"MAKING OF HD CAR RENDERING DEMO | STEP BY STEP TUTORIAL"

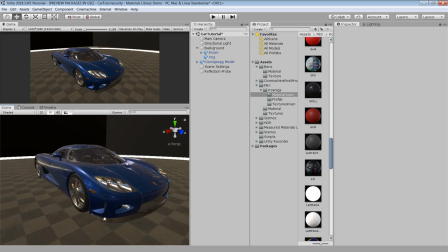[25:58]
Alright, we have applied material to all the parts of the car, let's add some lights in it.
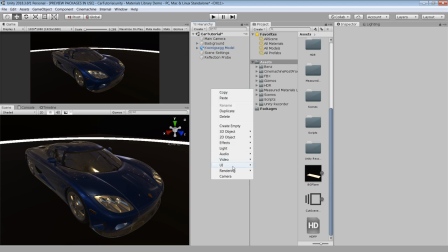[26:04]
First, disable this default direction light and create a new spotlight, set the intensity to 500 and range to 50 and also turn on the reflector option.
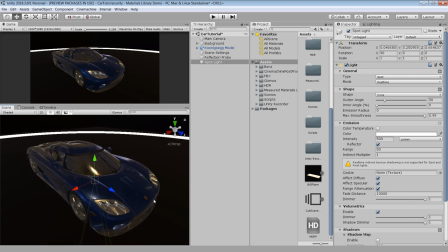[26:15]
One quick tip for placing light that you can also use ctrl shift f to place your light at the viewing angle of your scene view.
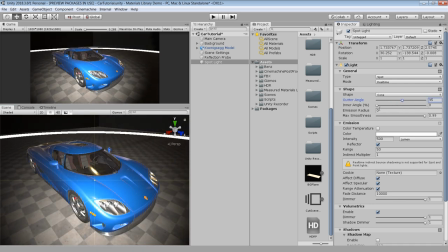[26:22]
Next adjust the outer and inner angle of light to get a soft fall off effect and make sure to disable the effect specular and range attenuation option.
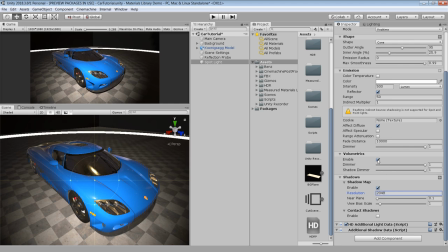[26:32]
Next turn on shadows and set the resolution to 2048 and disable the volumetrics for this light. Then click on this plus button to see the advanced option and keep the light layer to default light layer.
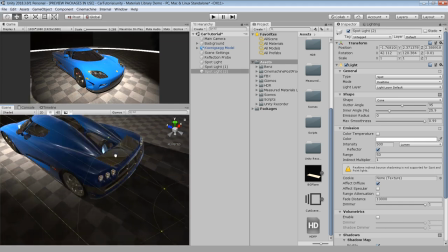[26:45]
Then press ctrl D to duplicate the light and use ctrl shift F to place the light from every direction onto this car.
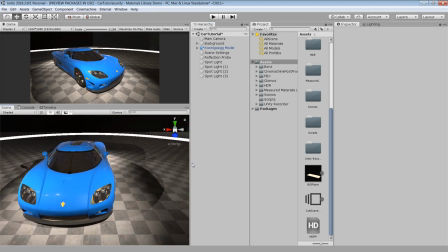[26:52]
Alright now our basic light setup is done. Of course you can change the intensity and position of light anytime you want.
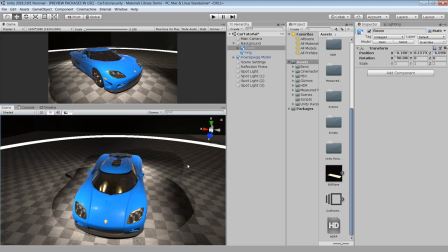[26:59]
Right now you can see that there are some weird shadows on the ground because the floor is receiving shadows from all the lights, which in this case we don't want.
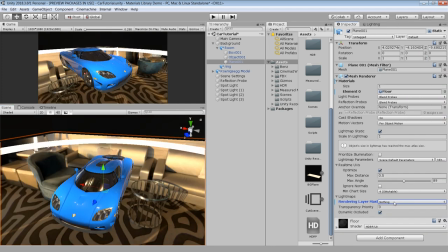[27:07]
So, to fix that, select the floor object and in the rendering layer mask, remove the default light layer and assign it in the light layer 1.
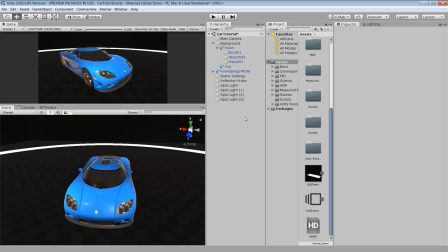[27:15]
Now there are no shadows on the floor but the floor has become dark. So let's make a point light and place it above the car and set the intensity to 300 and range to 50.
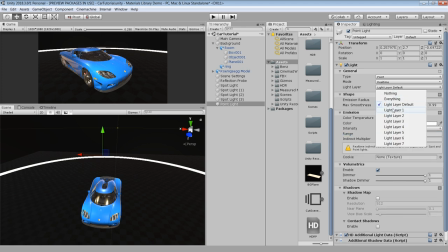[27:26]
And to lit the floor in the light layer option, include the light layer 1. Now our floor is receiving light from this point light.
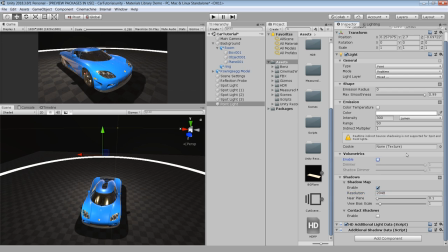[27:34]
Next, enable the shadow map and disable the volumetrics. And also disable the effect specular and range attenuation for this light also.
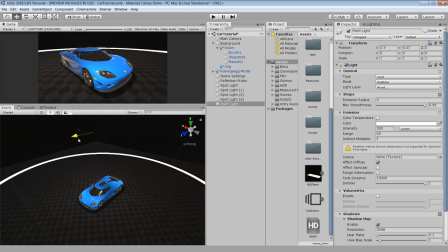[27:42]
Next I adjust the position of point light to get a natural looking shadow on the ground.
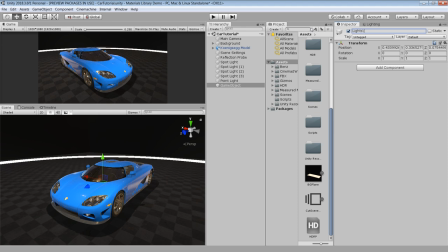[27:47]
Once you are satisfied with the lighting, press ctrl shift n to make an empty game object and drag all the lights onto this object to keep the things organized. Finally go to the lighting panel and turn on only the real-time GI and keep the parameters at
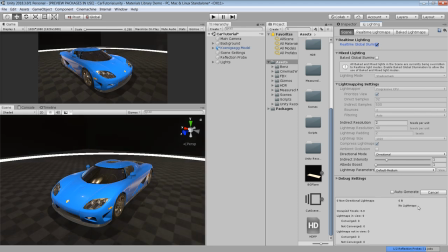[28:02]
default value and click on the generate lighting button to bake real-time light maps for our scene.
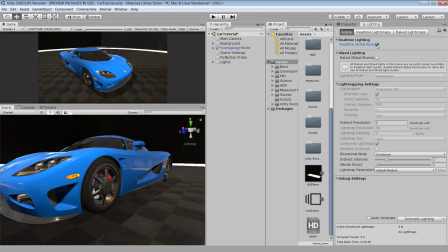[28:08]
Once it's done, you can see that we are getting nice bounce light underneath the car.
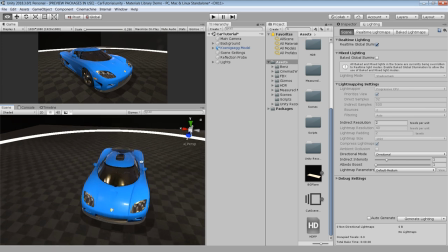[28:13]
Now with our basic lighting is done, let's add some post effect to further improve our lighting. I will also speed up this part because I have already explained this.
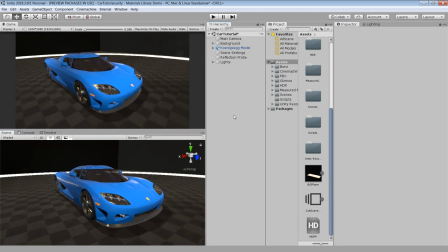[28:21]
If you have any questions, please ask me in the comment section.
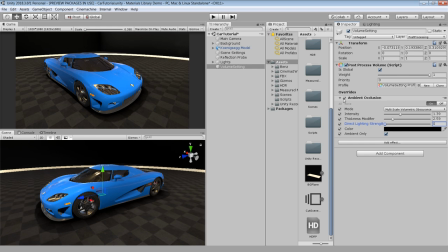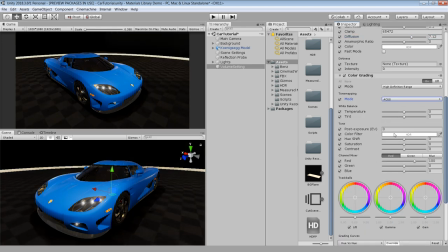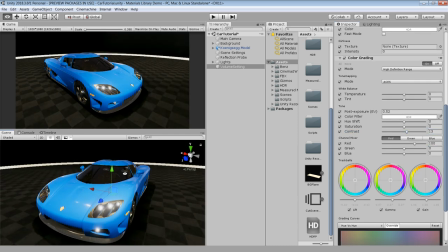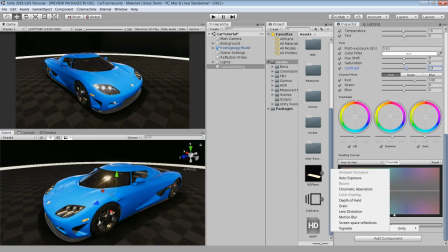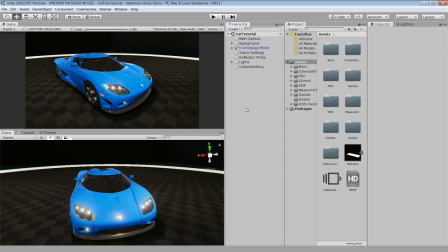[28:47]
Alright now our car is looking very nice, let's add camera animation. Before that, let's first set up our timeline. Make an empty game object and name it timeline or whatever you want.
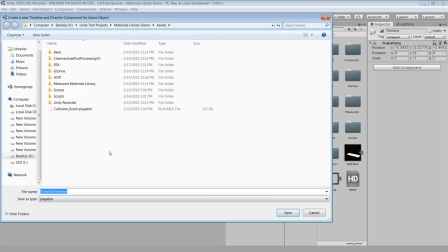[28:59]
Select this object and go to timeline and click on this create button and it will ask you to save your timeline asset.
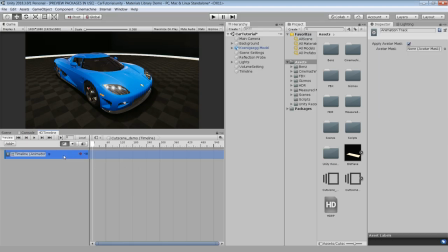[29:05]
I call it Cutscene Demo and hit save. Delete this animator component from the timeline and the inspector panel because we don't need it. I suggest you to keep this timeline window locked so that you can easily access it without selecting the timeline object from the hierarchy.
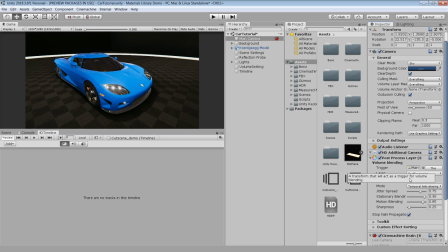[29:20]
Next, go to our main camera and add a Cinemachine Brain Component. This is basically our main Cinemachine controller.
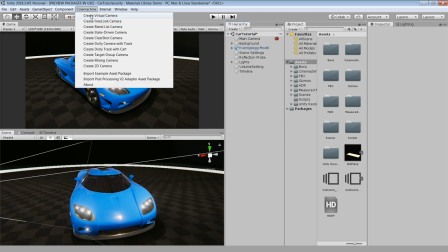[29:27]
To make our first animated camera, go to Cinemachine and create a virtual camera.
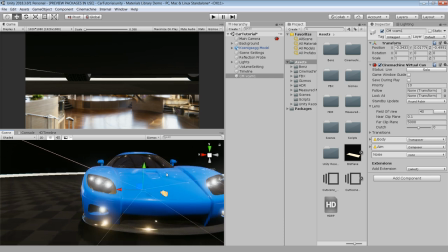[29:32]
Again I am using Ctrl Shift F to place the virtual camera in our scene.
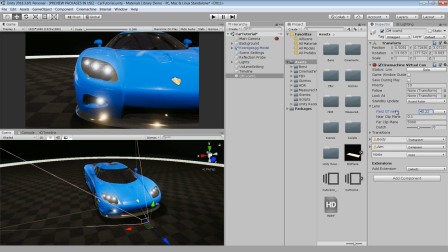[29:37]
This virtual camera is same like normal camera where you can set various parameters like field of view, near and far clip plane etc. etc.
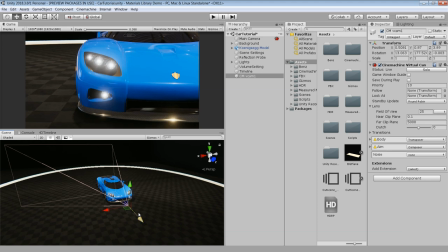[29:45]
Set the field of view to 25 to compress the perspective and adjust the rotation and position to get a nice initial view for our animation.
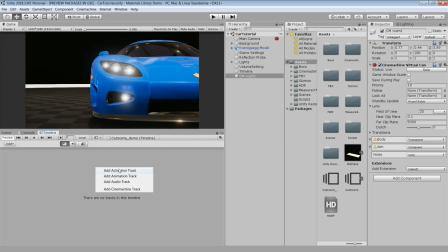[29:53]
Once it's done, select the virtual camera and drag and drop into the timeline and choose the animation track because we only want animation information from our camera. Next click on this red dot icon to start recording the animation.